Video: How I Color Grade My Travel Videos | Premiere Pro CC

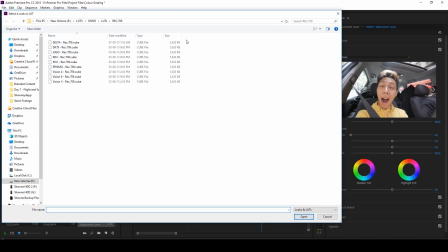[4:04]
Okay, this is where you put your LUT or your filter, browse, and I'm using the KDX LUT.
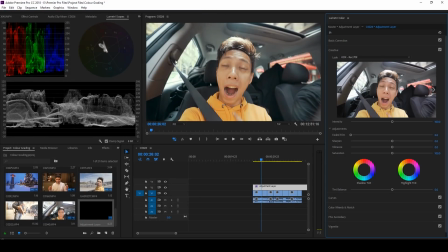[4:11]
Okay, so I'm gonna apply. So right off the bat, boom, yeah, pretty intense the colors. When the intensity is at 100, it's coming off a bit strong. It's a bit orangey, very yellow, but I kind of like the colors, the general look of it.
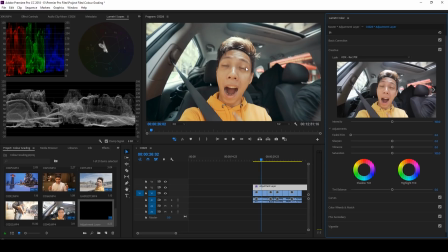[4:27]
It looks very Kodak film look kind of ish. So yeah, that's why I chose this LUT, but definitely I'm going to tone it down. So I have my value set to about 40.
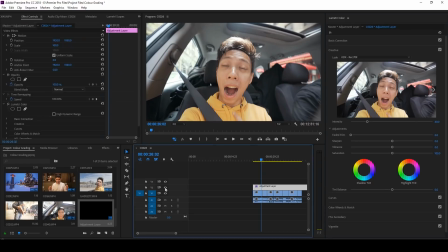[4:38]
So now this looks pretty raw, but okay, if you can see, if I remove the LUT, yeah, it's a very subtle effect. Okay, your filters, you don't want your intensity to be like 200. It's just way too strong.
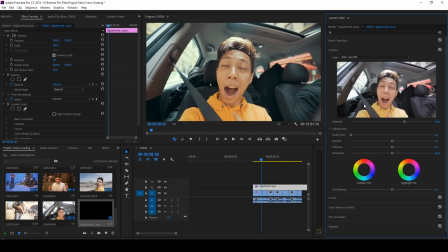[4:52]
So in general, when you color grade just try to keep everything very subtle. Okay, now I'm going to click on my clip. This is where I'm going to put all of my adjustments. The very first thing I would do is to actually add the tone curve.
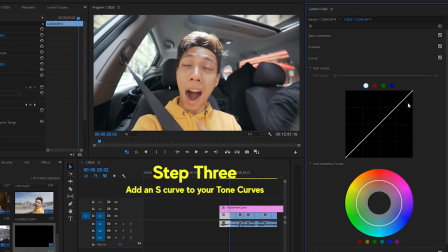[5:05]
So basically, what is a tone curve? These are the highlights, midtones, and the shadows. Okay, I'm going to put 3 points over these parts. And to make your image pop, okay, a very common way to do it is to put an S curve.
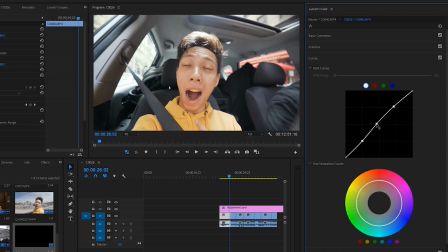[5:21]
Alright, so you're going to raise the highlights and midtones, and then you're going to, whoops, damn it! I'll try to keep the highlights a bit more crushed. Don't want it to be too bright. And then I'm going to put on the shadows, and once I put on the shadows, you will realize, yeah, you'll start to see that the image is popping out a bit.
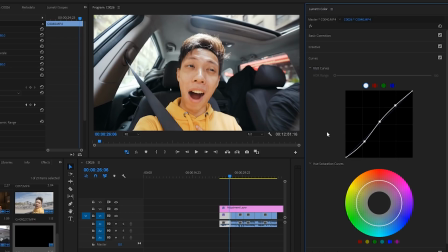[5:39]
Yeah, so just be sure you be really subtle. Okay, so I think this is about right. Now I feel that the colors are coming off a bit too strong, so I'm going to go into the creative tab and push-ish. Should be right. Alright, so the next thing that I'm going to do is to go into the three-way color corrector,
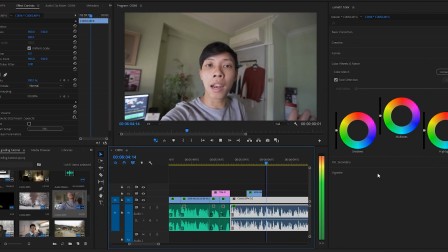[6:00]
and basically what this does is you can adjust the colors separately based on the shadows, highlights,
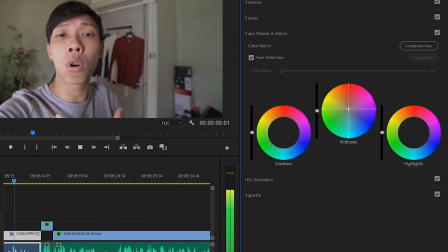[6:07]
and midtones being, you know, something like the skin tones and basically tones that are not in the shadows and the highlights.
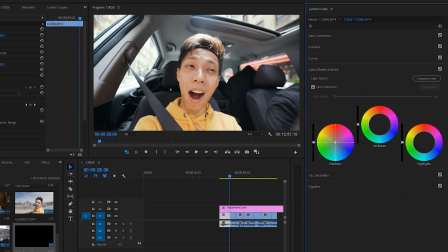[6:14]
So right now, I'm going to work on the shadows first. I tend to pull my shadows, okay, towards the teal side. When you have your shadows pulled to the teal side, it's going to make your orange or your midtones, which tend to be orange, pop out more.
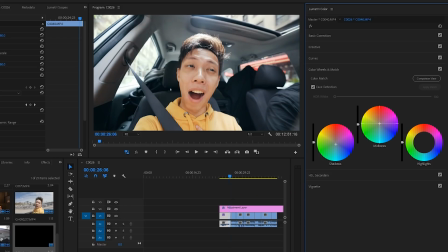[6:30]
Next thing, the midtones are your middle ground parts of the video. Okay, I think this is just about right. And then my highlights, I tend to like to go towards the bluish side to kind of offset.
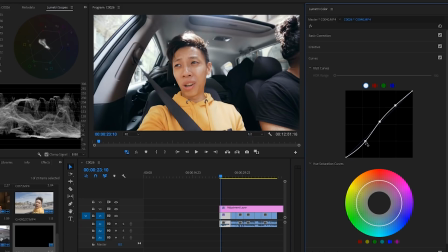[6:43]
I think this is just about right. Maybe I just put down the shadows a bit. Maybe I'll pull down the exposure by a bit.
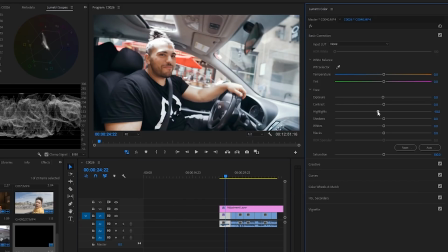[6:50]
Maybe highlights, pretty bright, so I'm going to put down the highlights a bit so that it's not like so glaring.
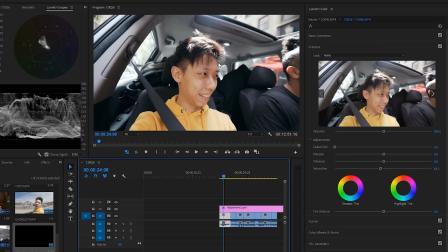[6:57]
My color palette is neutral colors, skin tones to look as fresh and neutral as possible, and just have the tinge of that film look.
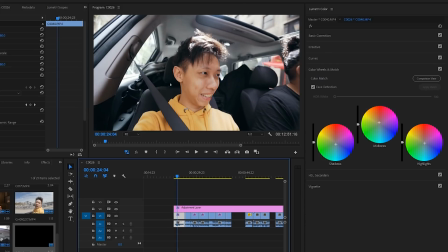[7:07]
So I think this is good to go. Yeah, can you see the difference? So, and then with and without the light.
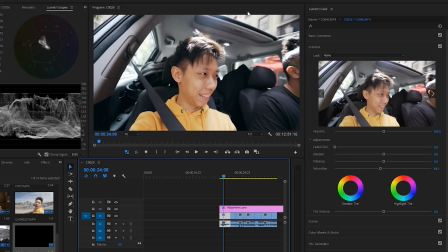[7:16]
Alright, so what I'm going to do right now is I'm going to copy the attributes, okay, of this, because this is, yeah, again, this is our reference clip,
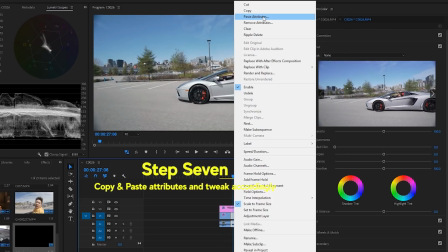[7:24]
and I'm going to paste to our next clip. Okay, you don't want to redo the entire thing again, right?
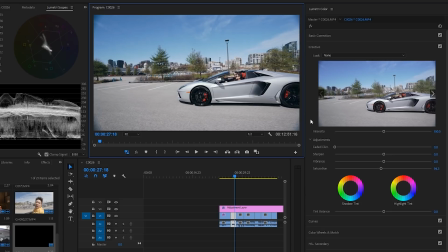[7:31]
So, in my opinion, this looks, to me at least, somewhat close to what I want.
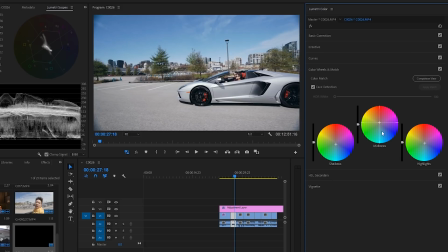[7:39]
So, very minimal adjustments. I think the exposure is fine. Yeah, looking pretty fine. So you see, once you have your reference clip, it will be a lot easier. You don't need to do much tweaking unless it's a really different like situation.
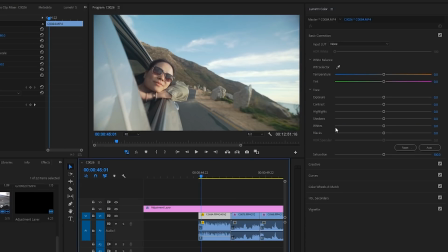[7:56]
Okay, so moving on, right here I have another clip. This was shot with a different camera. It's the Sony a7S II, and it was shot at a different timing during the golden hour. So what I'm going to do right now is I'm going to accentuate the golden hour.
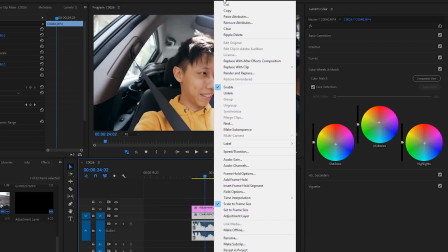[8:10]
So same thing, I'm going to copy from my very first clip, the most neutral clip,
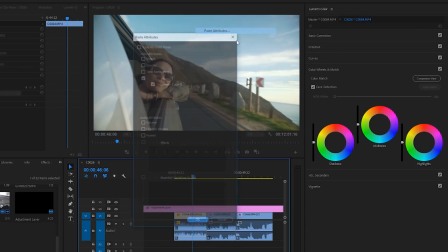[8:17]
and I'm going to paste it over. Okay.
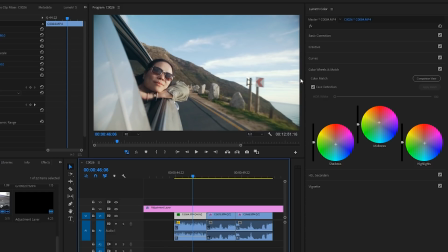[8:21]
So right now it's still not looking very golden hour-ish. So I'm going to push. Right now I can afford to push the midtones to be a bit more warm. Just about there. Highlights around there. And then you can put on a bit of the shadows to create more color contrast.
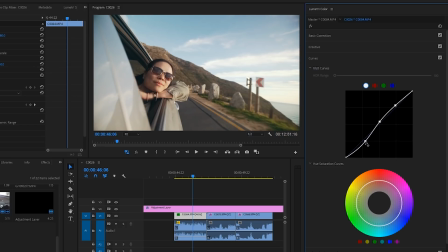[8:40]
And I also can kind of like pull down the curves a bit, the shadows, to create more contrast.
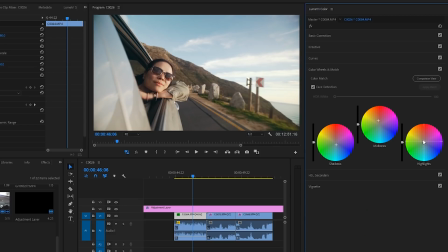[8:48]
And just more minor tweaks. Yeah, something like that. Can definitely afford to pull more warmth into the highlights to again kind of replicate the golden or the orange hues from the sunrise,
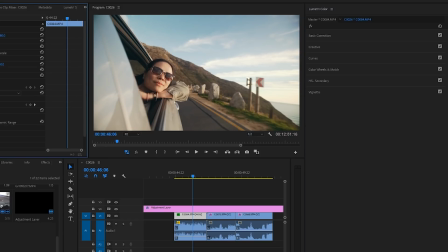[9:03]
from the sunset. Alright, so if we see the before and after. Before, after.
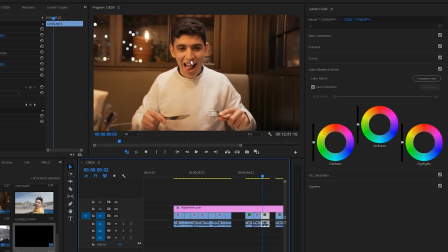[9:11]
Yeah. Next up. Okay, so this is a shot with the A7R III in Finland at a restaurant. So the lighting over this one is pretty orange, and right off the go, I know I'm probably going to tone down a lot of that orange color.
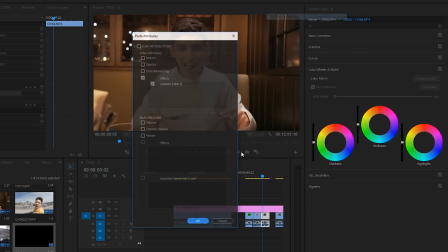[9:28]
So I'm going to just copy from my reference again, paste. Yeah, it looks really orangey.
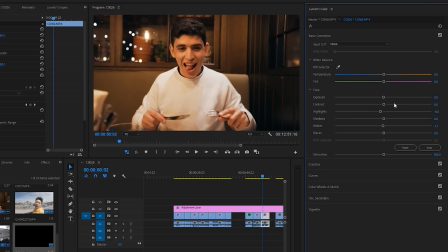[9:35]
Yeah, the contrast is a bit too much. Okay, I'm going to increase the brightness by a bit. Okay, right now I'm going to just remove all the warm colors, the mid-tones especially, because his skin is really looking very orange. So I'm going to put some blue highlights to neutralize. the warm colors.
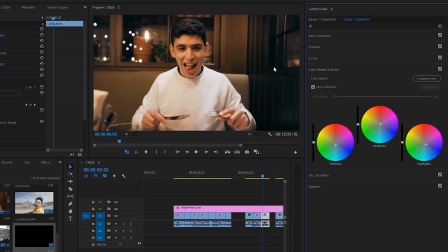[9:55]
So I'm going to put down the shadows as well to just bring everything, you know, to be less warm. Okay, it's looking a bit better. Okay, this is the max I can go for my shadows lah.
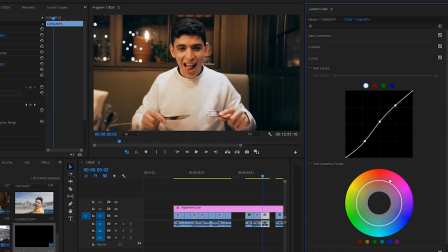[10:09]
Okay, I think this is not too bad already. So another thing you can do is to go to your hue saturation curves. Again, this is where you can, you know, whether you want to put more color into the orange hues or you want to reduce it, this is where you can do it.
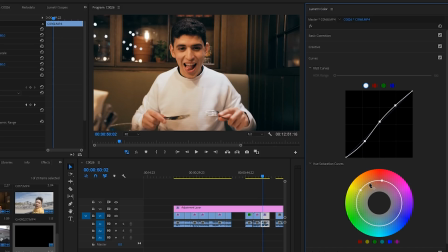[10:27]
So for this instance, I'm going to just slightly reduce the orange by a bit. As you can see, it can affect the whole image because the whole image is pretty orange. So I'm going to tone it down a bit, just a bit. That looks pretty fine.
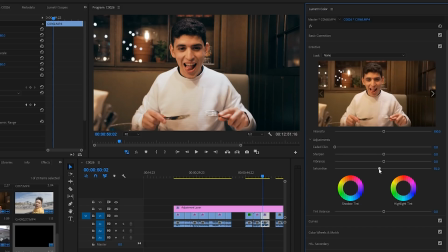[10:44]
And then saturation, I think I can afford to go down a bit, because again, the warm colors are really coming off very strongly.
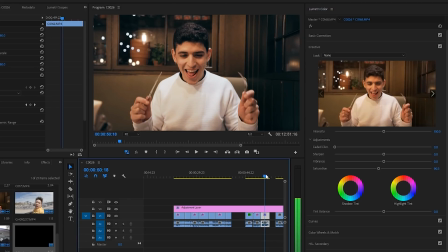[10:51]
Okay, so I think I'm pretty much, fine with this edit. Roughly like that.
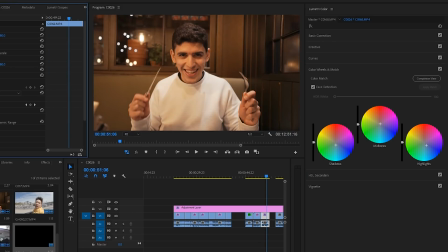[10:58]
And you can see the before and after. Bam. Yeah, okay, it was super orangey. And kind of like I tried to neutralize it. Yeah. Alright, so that is it. That is my color grading process, and hopefully you guys can learn something and apply it to your films or videos. Have fun with it. Color grading it's fun, you know, it's like painting a picture, and yeah, that's my favorite process as well. So let me know in the comments if this was useful, or if you like to learn a little bit more. Do give this video a thumbs up, it really helps, and don't forget to subscribe and join in the ride for more videos like this, and I will see you next time. Take care, guys. Bye.